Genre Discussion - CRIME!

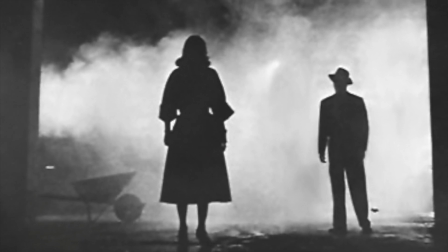4:58 We follow the characters through the film solving the case as well as having a traditional love interest come into their lives.
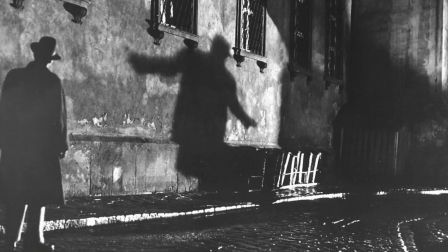5:05 Characters can be built as being cynical especially the hero as well as fatalism and moral ambiguity.
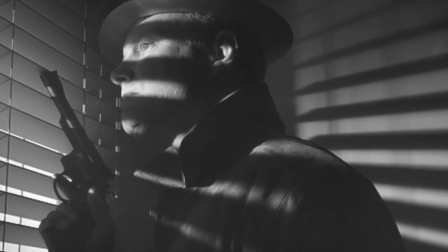5:12 The movies are mostly built on suspense and we feel that
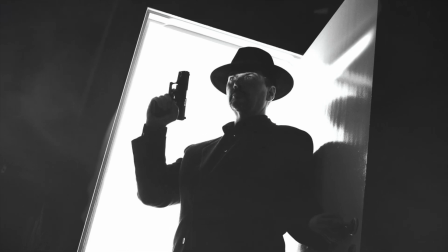5:16 suspense due to the large use of lighting and shadows in the scene.
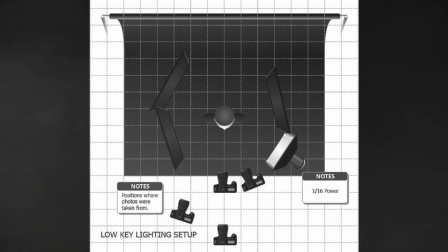5:21 The shots are lit with a term called low-key lighting. This is what emphasizes the shadows and harsh lighting.
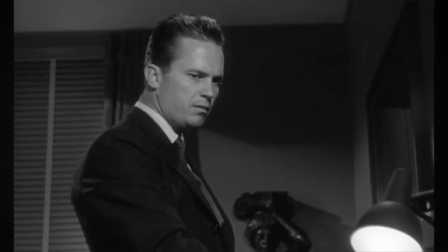5:30 This creates more depth and volume to a picture. The films that stood out in the film noir sub-genre were films like The Big Combo, The Multifalcon, Touch of Evil, Double Indemnity and many more.
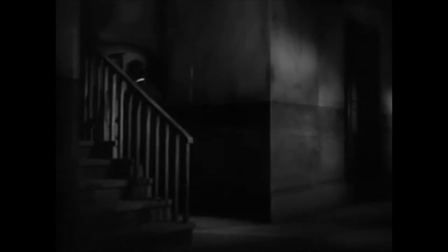5:46 This movement is still in continuation and managed to spiral into its own sub-genre when neo-noir was born.
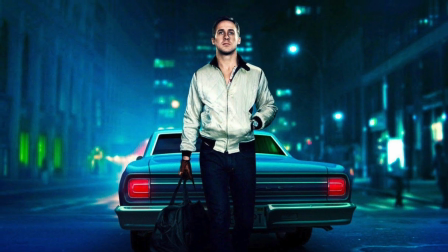5:55 Neo-noir takes a lot of the same trades as regular noir but mostly blend between modern,
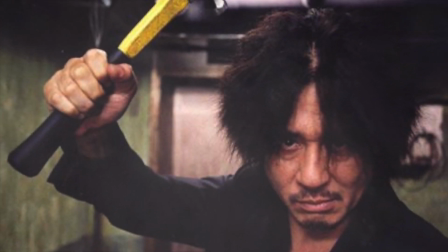6:03 postmodern and or futuristic environments. Other phrases included hard-boiled and neo-classic.
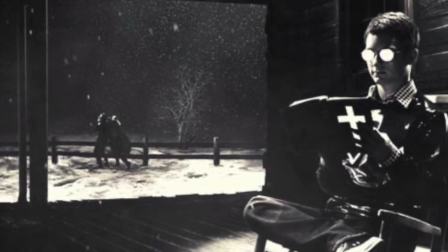6:11 The most applicable films that worked with neo-noir are films like Sin City,
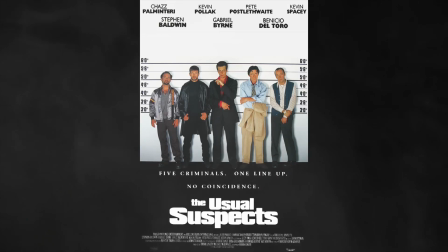6:18 Blade Runner, Drive, Usual Suspects, LA Confidential, The Town. In the film and pop culture world, the Batman franchise also stands out as being neo-noir. But But true crime films are worked from those true stories about crime bosses and gangsters.
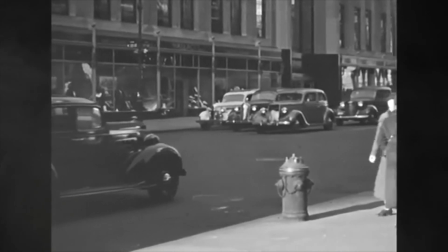6:37 Such as the work from the 1930s, there was still a big margin of films being made based around real life gangsters.
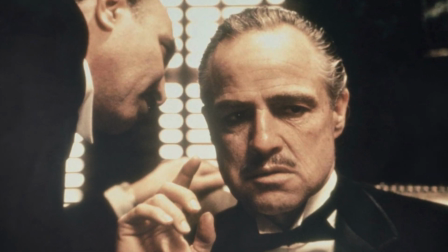6:45 The Godfather for example, the remake of Scarface and more.
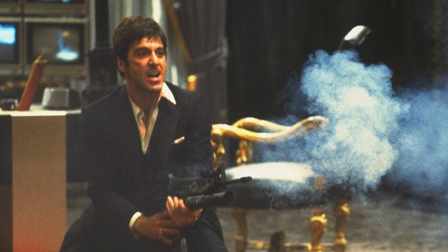6:50 But the man who utilised this adaption was filmmaker Martin Scorsese.
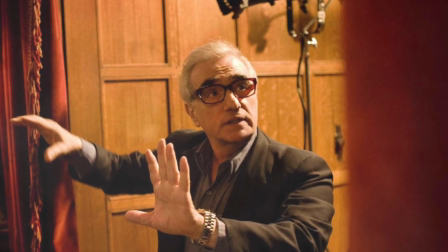6:55 He worked with what he knew. Growing up in New York, he saw all kinds of characters roaming around.
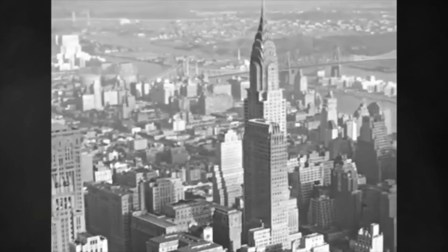7:02 When it came time to work on his first film, he was suggested to work on what he knew.
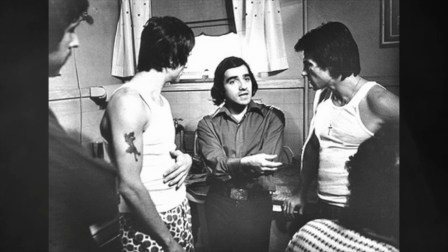7:09 And he did that with Mean Streets from 1973.
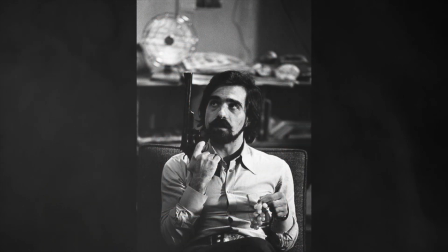7:13 Then he moved on to incorporating other crime genre tropes with the neo-noir themed Taxi Driver from 1976.
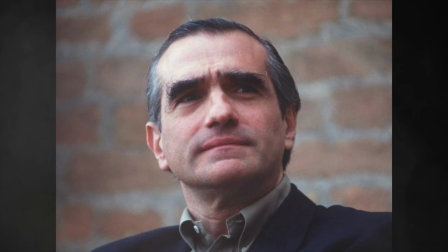7:21 But by the 90s, he worked on some of his best work, incorporating true stories to film with Goodfellas and Casino.
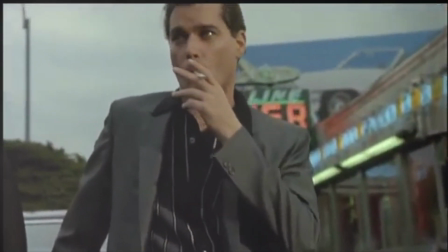7:29 We saw these people that were larger than life, taking full control of their environments and reaching to the top with money and power.
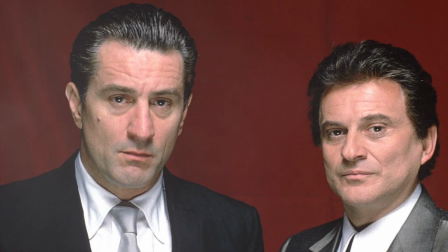7:38 Workers in both films were Robert De Niro and Joe Pesci. They established how we saw gangsters on the big screen. They invoked charisma, drama, and they worked to convince you that they were the real deal. But for these films, what are the constituents of the genre for the gangster films?
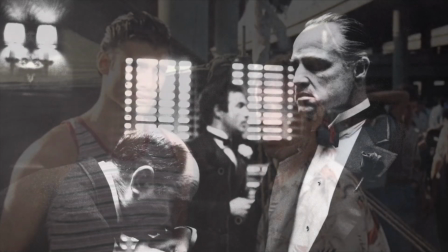8:00 The movies all start off with the already established or yet to be established main protagonist slash anti-hero.
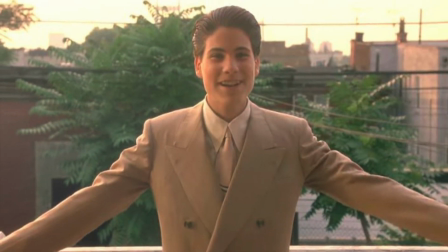8:07 They show their lives and backstories that pull you into the film.
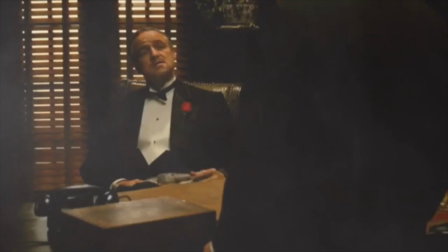8:11 The Godfather began with showing the family and establishing the power Marlon Brando as Don Corleone has as the Godfather.
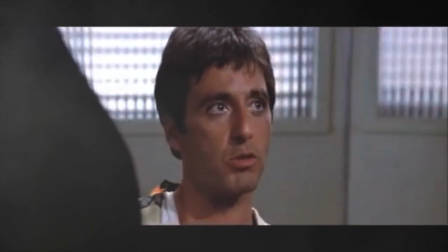8:20 Scarface shows Al Pacino as Tony Montana coming in on the boat,
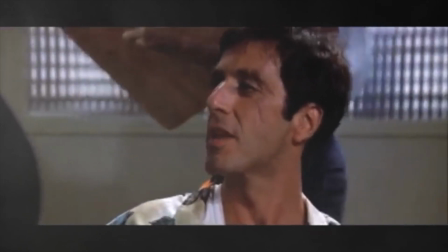8:26 escaping from the refugee camp and moving on to sell drugs.
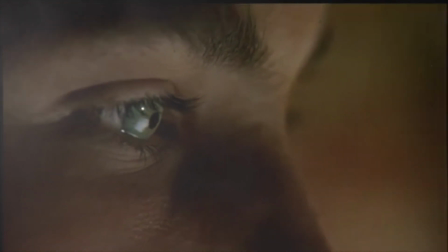8:30 Goodfellas shows a young Henry Hill getting his foot into the Mafia's door at a young
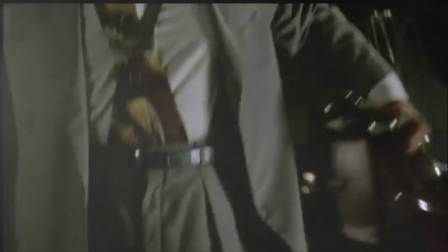8:36 age and showing what it's like Through the young eyes as a wannabe gangster
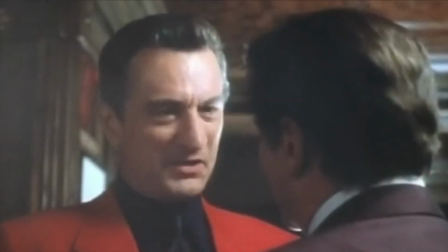8:42 Casino shows the power and monopoly Sam and his Las Vegas Cronies have and what you need to do to survive on top in Las Vegas These are powerful beginnings in films that show you how powerful these characters and their tropes really are These movies, however, have such different ranges in form of editing and pacing.